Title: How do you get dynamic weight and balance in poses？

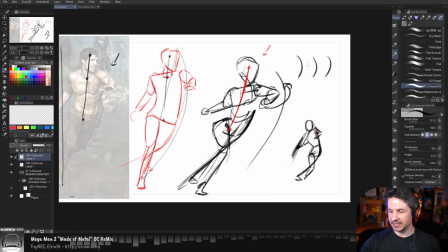It's all a C curve, C, C, C. But instead of just keeping it that bow and arrow curve, I'm just exaggerating the line weight
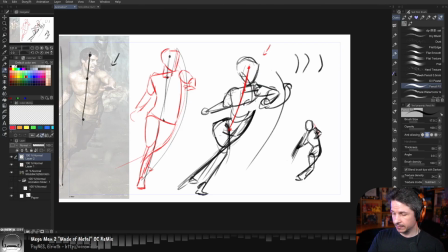to push what's going to lead the action, what's going to make it feel more dynamic. So I hope that makes sense right there. So this is where you can push your reference and you're not changing things per se.
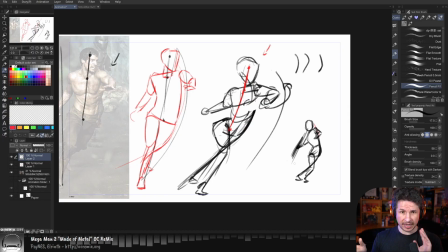You're not recreating your reference from scratch and just throwing everything out the window, but you're exaggerating things to make your poses feel more unique to what you need, especially as animators.
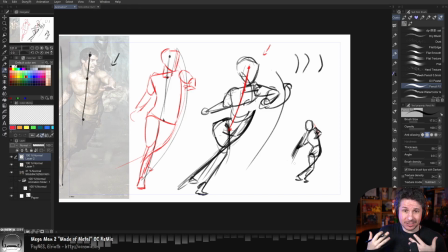We are not always the best actors. So our animations, or our reference, I should say, can kind of be stiff a lot of the times. So by doing this, we can push our shots to just be more dynamic and get that lead and follow. That's a little bit more interesting.
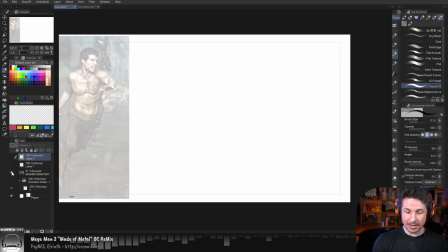Not only that, but it allows us to animate things more interestingly as well.
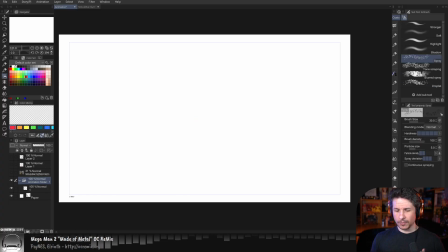So for example, we often try to reverse a curve. So you're going to have a curve in your animation. Let's say you have a C. Well, then we want to go into a reversal. Okay, now it's a reverse C. And we'll have like an S curve in the middle. Ooh, look at how dynamic that is.
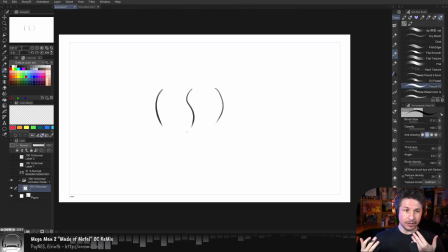Cool. And then you do that over and over and over. Well, if you do it too often, your character is just going to do this. And it just feels very boring, or from front to back. It gets very annoying.
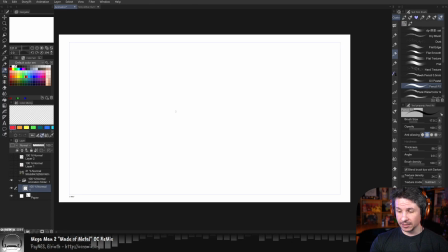And your character just wiggles around on screen. But what we can also do is just animate the curve weight. So for example, if I have this here, let's bring in my timeline.
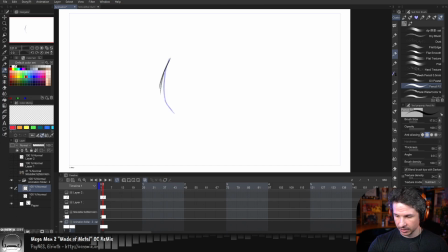And I'm just going to animate the curve here, kind of moving up. So it's all going to be a C curve right through here.
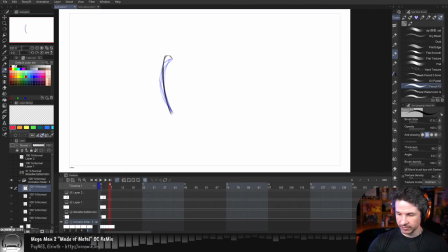So all of these would be a C curve. But now if we look at this, you get that sense of motion in there.
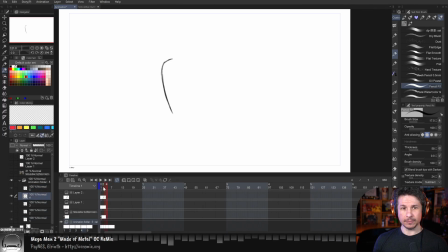Right in there. There we go. So we've got a C curve and it still feels dynamic. So you can have a character who's standing there and then they just kind of straighten up and you're just pushing that curve through their body.
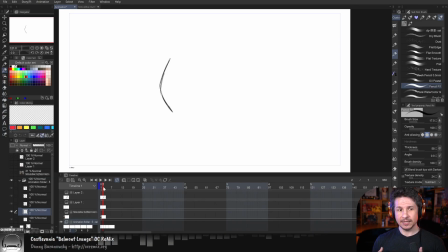And that can be interesting to look at versus always just reversing the character fully all the time. Now, this is a very basic example. There's a curve moving across. But if you go from like here to here,
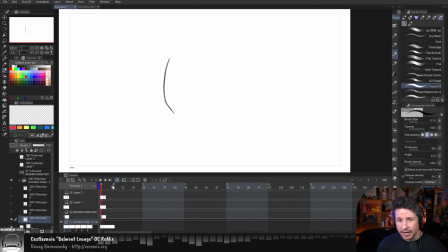you could have a big change of a character where this would be kind of a character just slouching and then what the heck? And they stand up and have more of that presence to them right there. Kind of vulture hanging down, like, what the heck? Angry eyes.
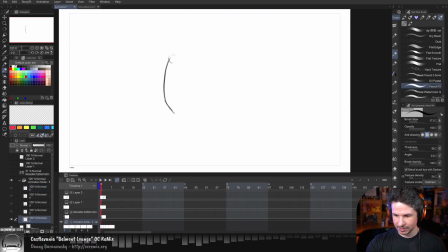Compared to this, where it's just slouched over. Everything's just hanging. So, hopefully that all makes sense.